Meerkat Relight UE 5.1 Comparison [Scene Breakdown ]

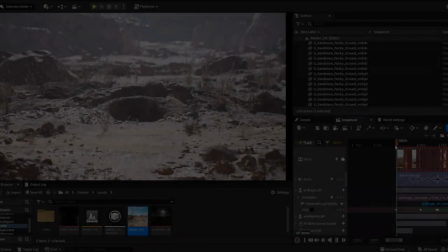0:00 Hey everyone!
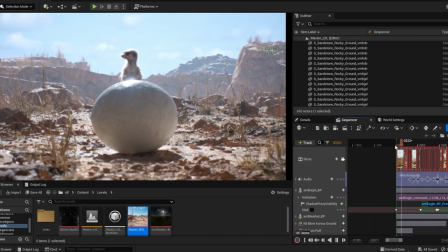0:02 So in this video I want to show a little breakdown on the scene that I have done,
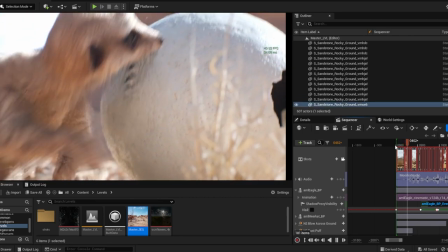0:11 on the real light of the Mirka demo that is shared by Epic Games
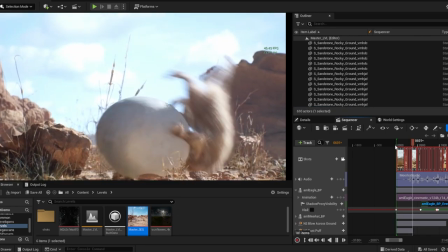0:19 because I saw that so far it has created a lot of discussions about
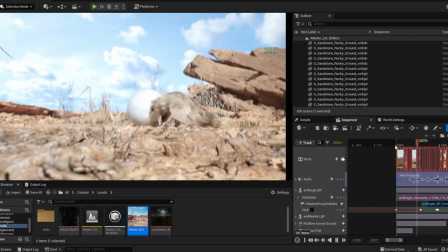0:25 what is good and what is bad that there
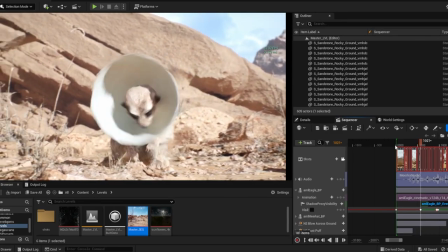0:31 isn't an answer on that it's most likely what a person likes and
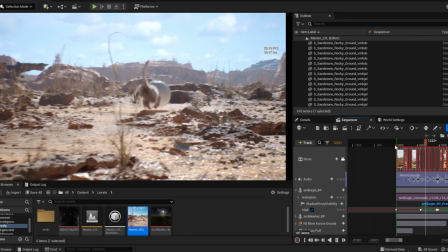0:35 what a person doesn't like or what it could be adjusted and what could not be adjusted or what is planned and what is not like like
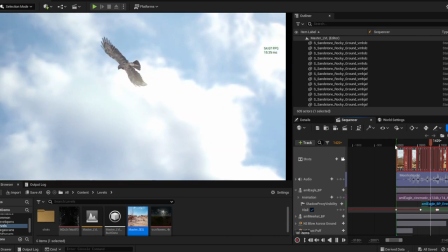0:44 we can go like forever on those topics but the idea
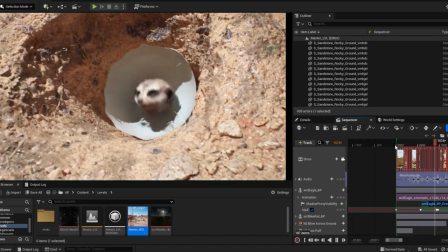0:50 is showing why I did it which one were the thoughts behind
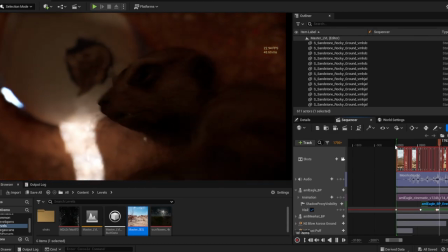0:56 it and the technical side on how I have approached because that one
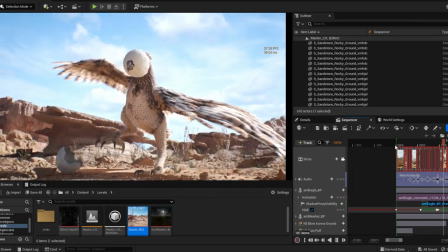1:02 was a lighting study I learned a lot on how to use a real engine on the
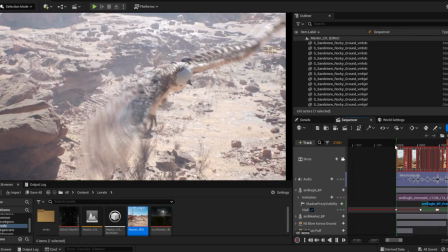1:08 cinematic side and that scene was the perfect fit because it has all
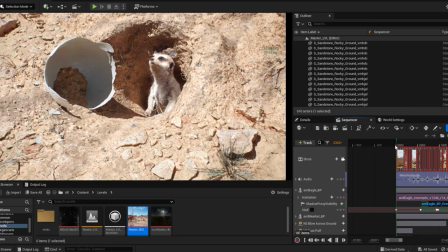1:14 the stuff that are needed for a systematic but yeah like enough
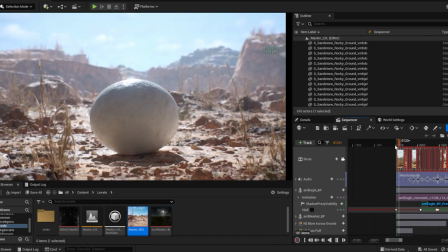1:20 talking let's go directly to the scene I will divide the video in parts so that you can see
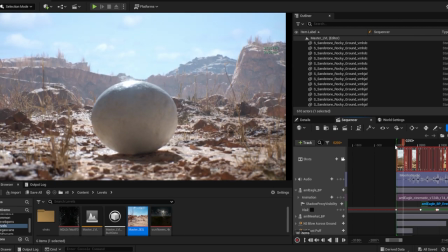1:26 the specific parts every time you need it okay so let's go forward with
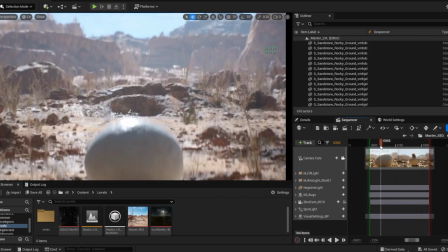1:31 it as we can see in the shot sorry there
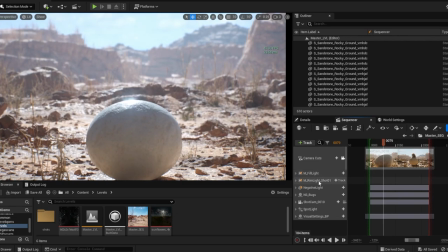1:37 are several lights we have a fill light we have a rim light we have a negative light now we'll go to see what it is and a spotlight so
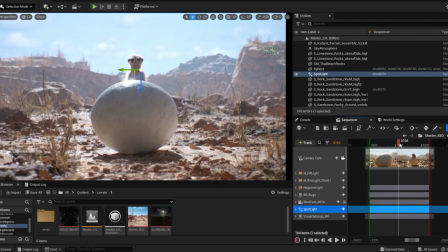1:47 first of all let's see the rim light and the rim light it's used to explain the idea so the idea was to create a hotter effect of the area compared to the original one and
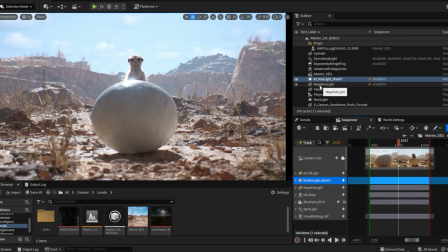2:01 by doing that I just pumped up the values on the highlights and yes I have burned the pixels and that one was a need and that one also was the purpose of the test itself so seeing how much I can push further
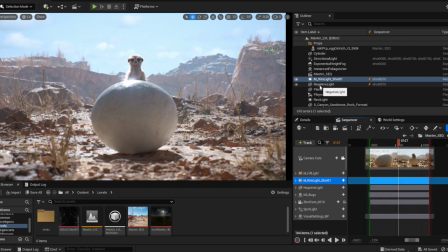2:20 with those values because we are always used of seeing really dark values because our eyes in a really primal way are embedded to do it so to catch more on the darker values part of the curve
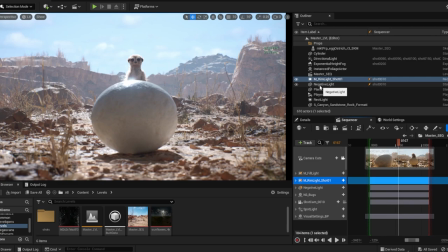2:39 of the tone mapper curve than the one in the really highlights because they go further than what we can actually see and we see those burned pixels and that one was the most likely the whole purpose of the test so see how much I can push
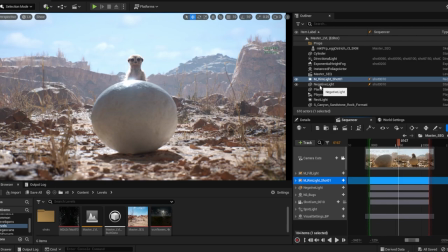2:56 further in order to obtain to my eye something that looks more believable in terms of real life that doesn't mean it's looking better but it's more like real life style okay and by
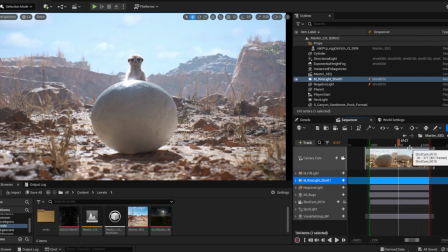3:11 being conscious of burning those pixels because i didn't do it by mistake let's be careful of saying that it's not by done by mistake but because i wanted to do it then if it's good or not again choices so sorry if I go
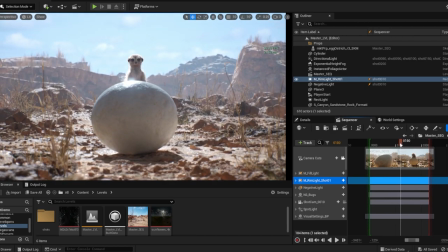3:30 with those tangents but let's go forward with the technical part rim light in here I just use a rectangular light to make more uniform type of rim light on the meerkat as you can see whenever also
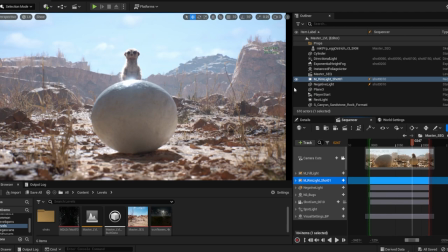3:46 it goes upper if I remove it you see that it's really